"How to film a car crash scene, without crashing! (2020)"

Good morning, good people. Good afternoon to some of y'all. Welcome back to the channel. If you're new here, consider here to subscribe. Today I'm going to show you how I shot this car accident scene for a client. Roll the video.
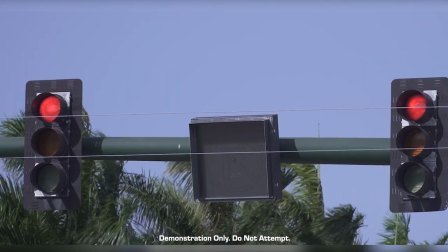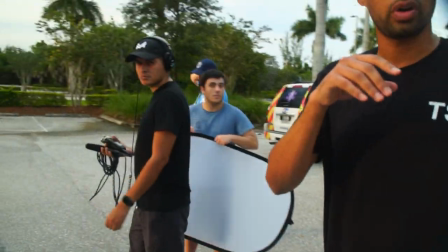Recording?
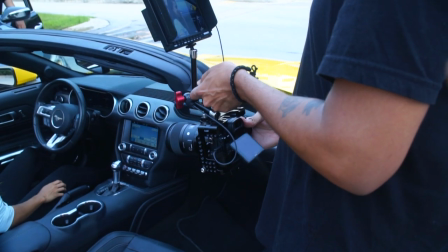all right let's get down to business so first things first if you're gonna shoot any type of car accident any type of car scene you're gonna look for you
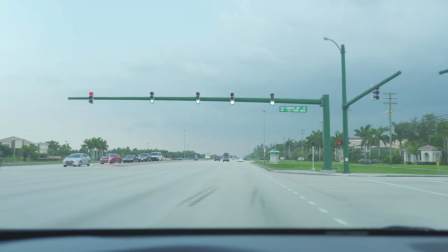know some unpopulated places for us i did a little driving around i found this commerce park that a couple nice buildings but it cleared
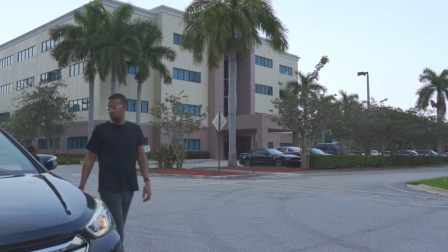out after five o'clock and i thought it was just perfect for what we're looking to do here ended up hiring my friend uh victoria
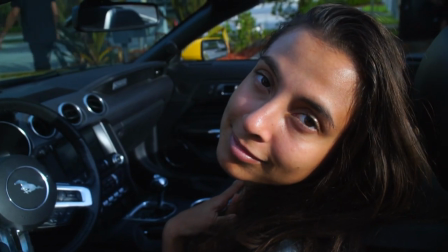to be our motto aka the person that's going to get in a car accident so me and her got in the car and we pretty much just drove
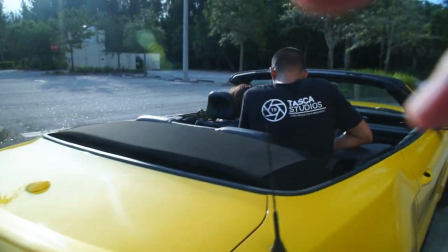around the parking lot as a capture bureau shot so I did things of like you know close up her hands close up her face all different types of shots that I could use to pretty much help build a story so next thing we did here we pretty much got both cars lined up
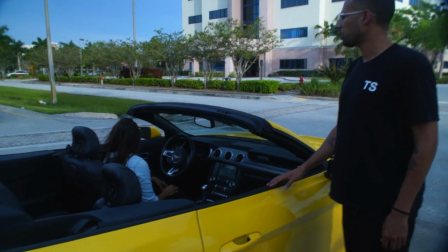in the intersection where I was going to have the car accident happen and the way we did this I had the black Hyundai get super
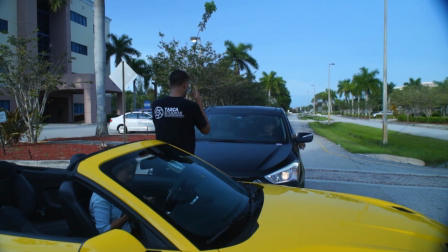close up to the driver's side door and then had Veronica have her hands up against the car and then when I called action she would actually move back
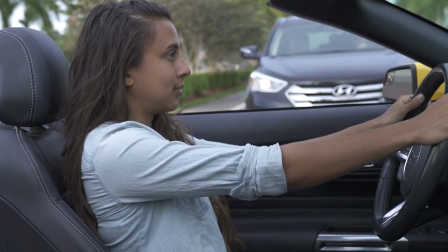and have her hand in the steering wheel and then when I also want to call it action I would have Gabe hit the car in reverse so then when I actually brought the car into post reduction it would actually look like the cars coming towards her.
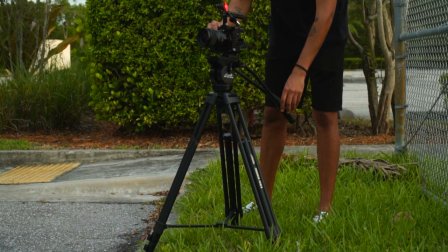So we're gonna use a tripod to pretty much stitch two shots together where we're gonna have Veronica driving this way
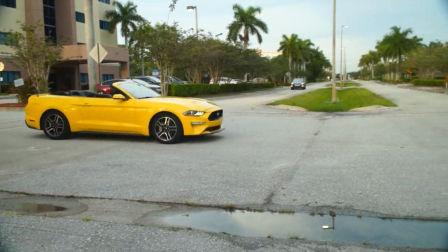as if she was gonna run the red light and then we're gonna have Gabe come down this way.
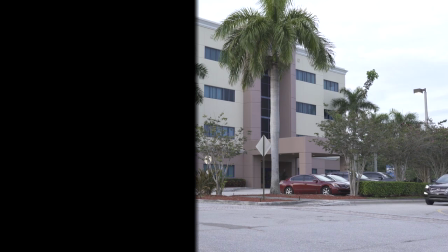And since we're using a tripod, in post-production we're able to stitch both of the shots together, so it looks like they're actually about to crash.
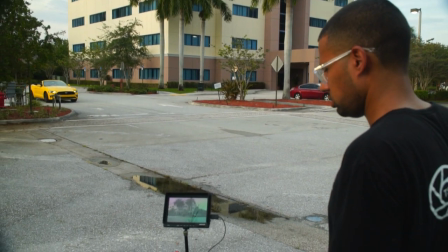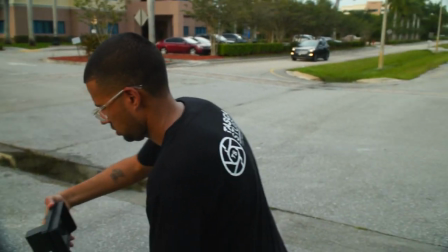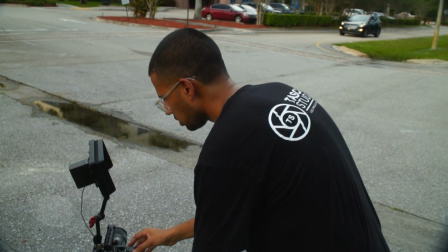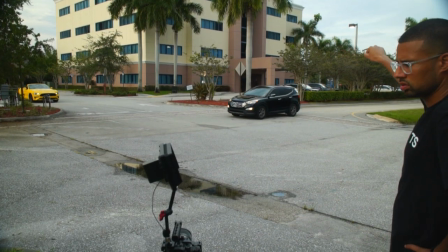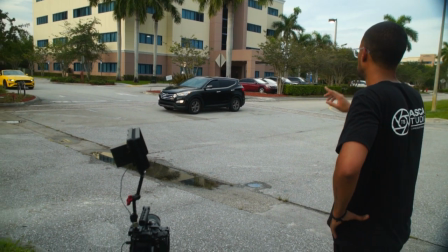Perfect. Go ahead, back up. Yeah.
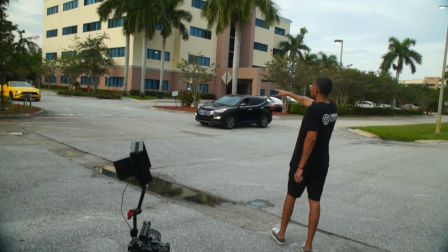Hey, I'm gonna have you go again.
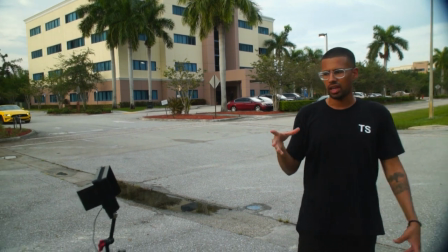So, pretty much, I ended up moving the camera, and this is a mistake that when you're stitching the shot, is that if the camera moves,
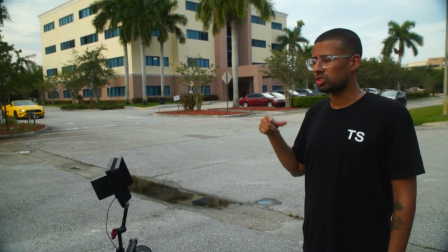It's easier for you to redo the shot now then have to try to fix it in post because I it was very small side Adjustment,
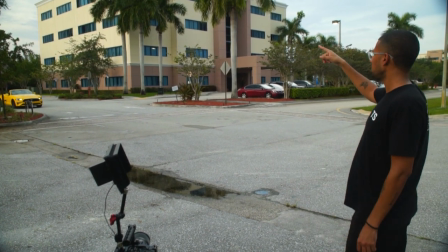but makes a really big difference when you're actually sitting down and editing ready three two one action
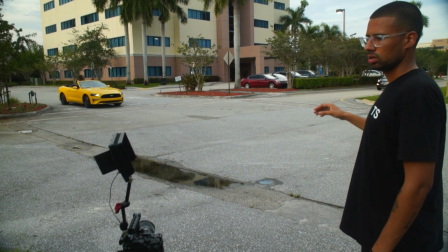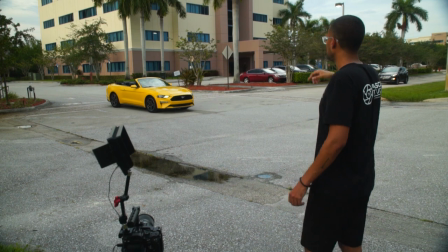Perfect do one more Doing great
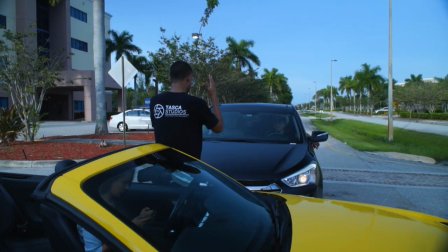So for a recap you're gonna have Two cars super close to each other you're gonna have one of them reverse backwards for your close-up shot and then you're gonna have a camera set on a tripod and capture both cars going towards each other at separate times and then pretty much stitch everything together and post has some sound effects cut right before impact and you have something that looks like this now if you're new to the channel consider him to subscribe I do a little bit of everything about video production working small businesses I'd love to know what you want to learn next leave it in the comments and like I said if new hit subscribe make sure to smash the like button i see you guys next time